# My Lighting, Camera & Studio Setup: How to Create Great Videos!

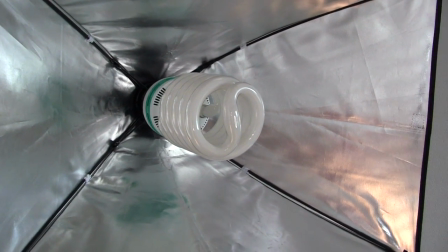4:08 These special light bulbs, you have to get them at a special store. Like, I mean, I couldn't find them here.
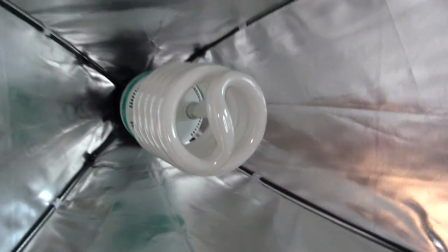4:13 These different, these initially had different bulbs in them. They were much smaller and not as strong.
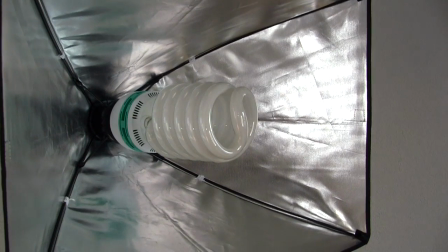4:19 It had a 50 watt light bulb in it the light bulb it's like it's um it's an energy saving bulb so it actually emits
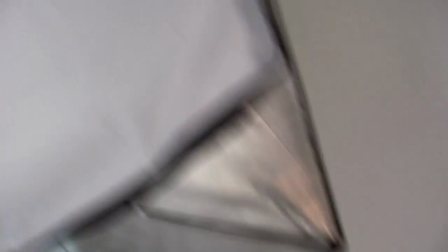4:26 much more light this is one of those like sheets you put it over the lamp like this it hooks onto the side and then it kind of just diffuses
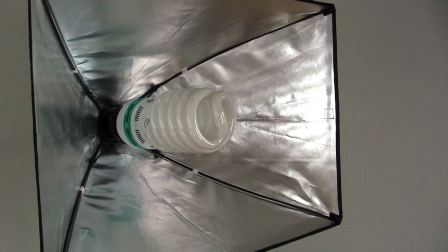4:34 the light that makes a bit softer if you have it right on your face but what I did is that light really wasn't strong enough so I bought these
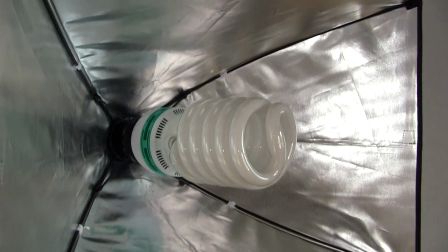4:42 two new light bulbs this is 125 watt so it's more than double the strength of what I had before So you can see that
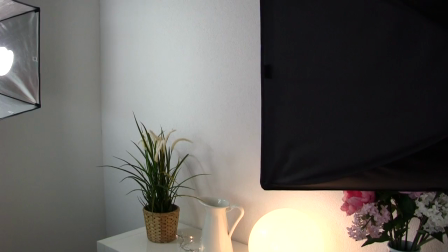4:50 that one is on and what I do is I actually point them against the back wall here So this is my background.
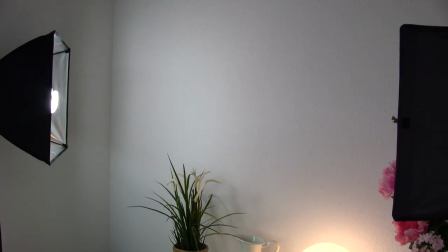4:55 It's just right against the wall It's a white wall and that reflects the light back to me It kind of bounces off the wall and makes
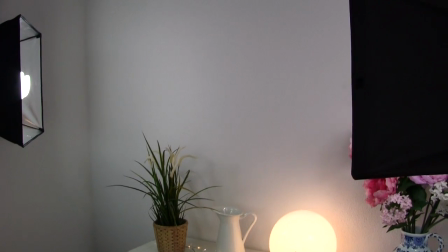5:03 the whole thing look very light and bright bouncing against a white wall It works like a diffuser So that's why I took the the front things off
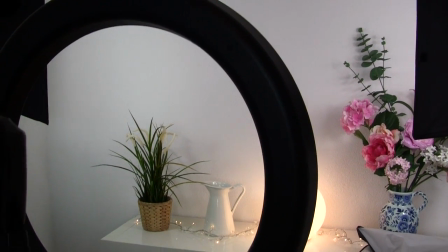5:10 when you're filming you don't actually see the lights You just see the light that is kind of making everything look brighter.
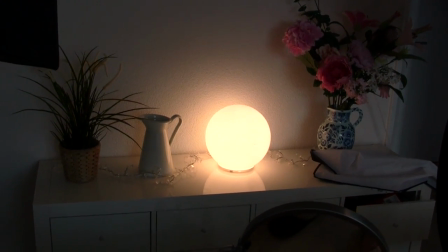5:17 Back there as you can see there's this little globe of light and that's just an ambient light.
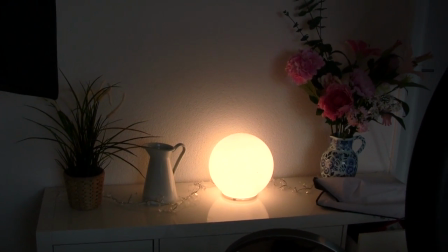5:23 It just kind of adds a nice ambience to the picture. You don't actually see that because I placed it right behind myself when I'm filming.
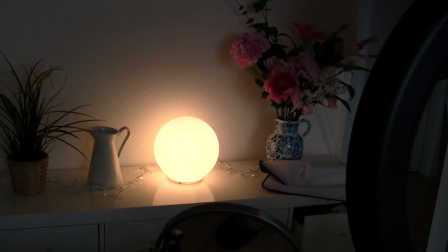5:31 It just kind of lights up the back a little bit more pleasantly and that is actually a light from Ikea.
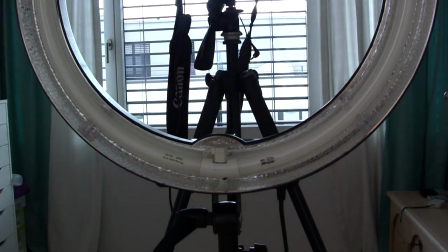5:37 So this is what I see when I'm actually filming. Right now this is off.
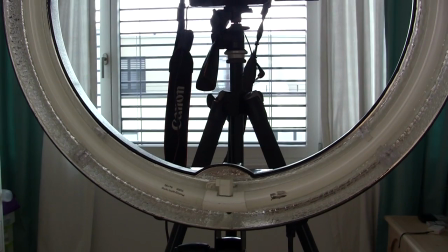5:41 It's a 75 watt ring light which means it's it's actually more because 75 watt in energy saving means actually much stronger and
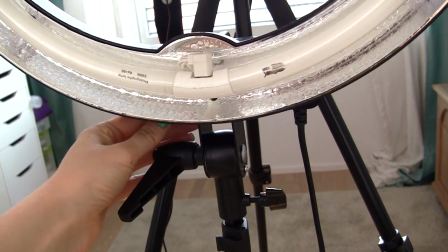5:48 the other thing that I like is that it's dimmable so you can turn it on it's probably gonna blind you guys now like that looks really bright this is at full
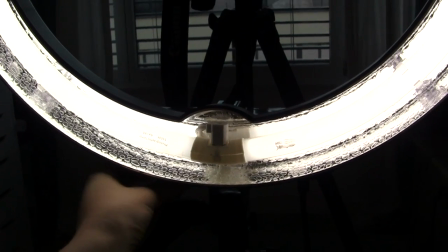5:56 strength right now everything looks black and then you can actually dim it you see I don't know if you I don't know if that really
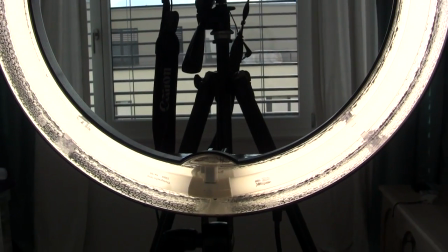6:04 shows up in the camera that dimmer function is really good because when you're filming sometimes it's really really bright on your face so that being able to dim
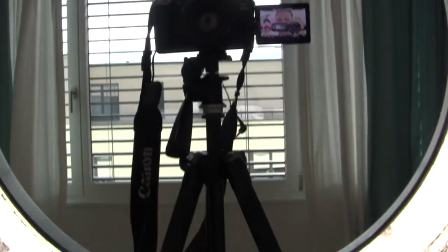6:11 it is very handy so I'm sitting here and then this is like on my this is coming right up my
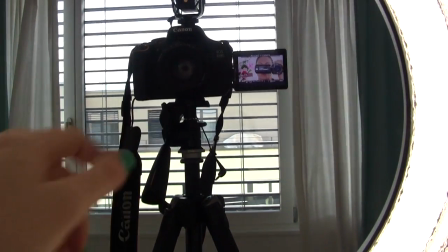6:15 face here and then I'm filming through there so how I control my camera
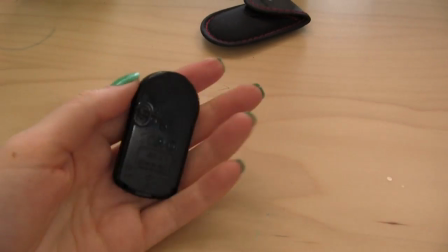6:20 is with this remote control this is really really important this also helps you to autofocus because or just to
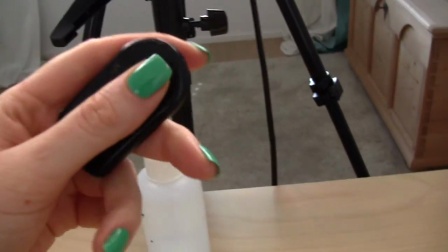6:29 focus because when you're sitting here it's kind of hard to like go back around the camera and then focus click this button okay
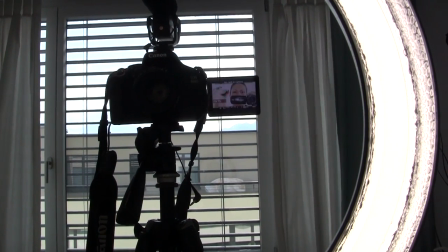6:39 then it took a picture basically and then you can go ahead and record it but now everything would be in focus.
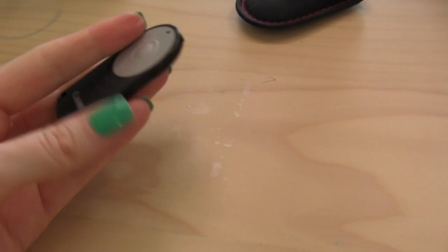6:45 So I highly recommend that if you do film with an SLR camera that you do get one of these remote controls to focus yourself.
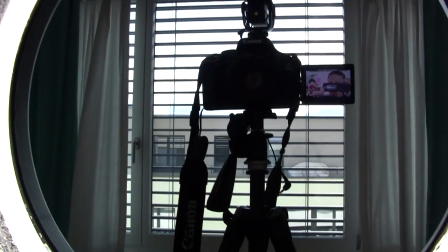6:52 And the other thing that I recently got, or that I just bought a few days ago that I'm really, really happy that I finally got it, is an AC adapter.
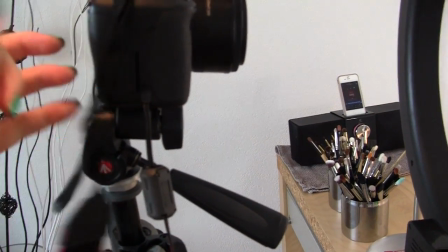7:02 This is what I was talking about with the batteries. So this is actually now an AC adapter.
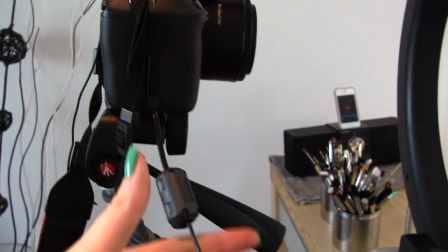7:07 It goes into the camera base and then it's just a cable that you
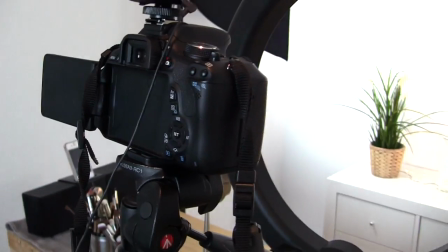7:13 can plug into a power bar rather than having to constantly replace my batteries.
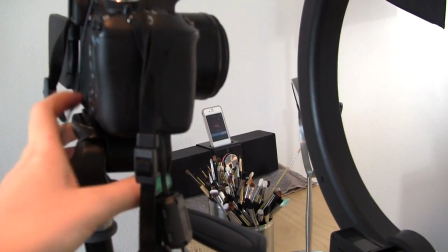7:18 Sometimes that would really annoy me like the battery would run out while I'm filming then I'd have to go and get up and replace the battery.
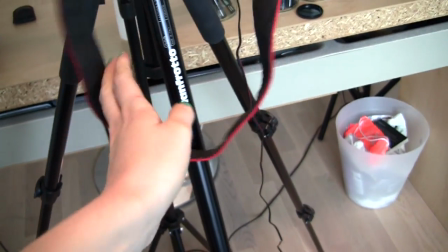7:25 As for the actual tripod I have a Manfrotto and I'm really really happy with this tripod.
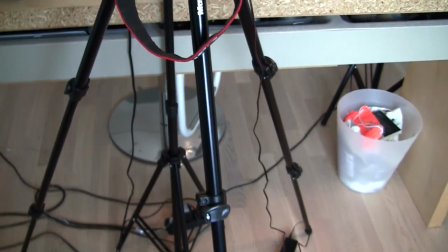7:31 It's extremely sturdy like it really doesn't move and I think if you are going to buy a tripod don't buy the cheapest tripod that you can find because they're just crap.
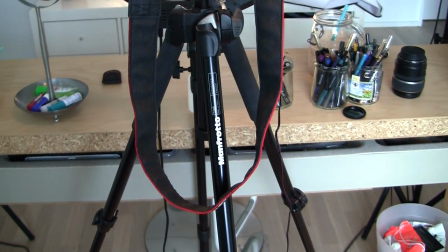7:40 Invest a little bit more in a good tripod because it does make a difference. Your camera won't be shaking.
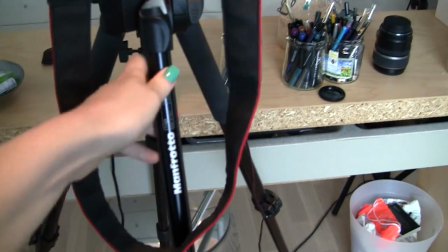7:45 Yeah, I'm really happy with this one by Manfrotto. It's like really good quality and it's really sturdy.
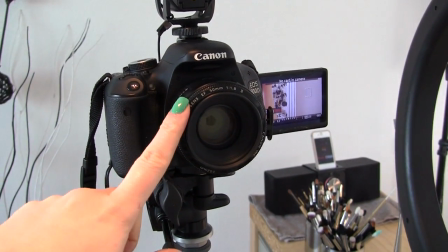7:49 As for the lenses that I use, this is the one that I use primarily for my tutorials.
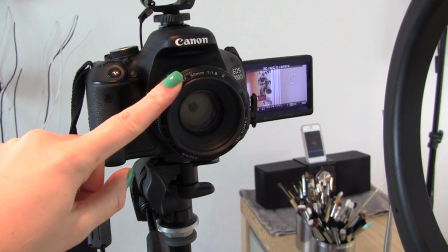7:55 It's the Canon 50 milliliter, milliliter, millimeter lens.
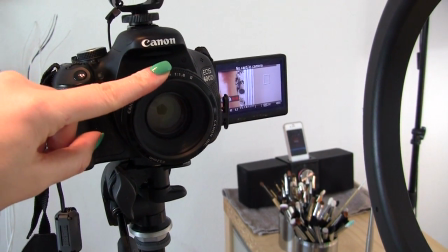8:01 It's the one to 1.8. This one is really inexpensive.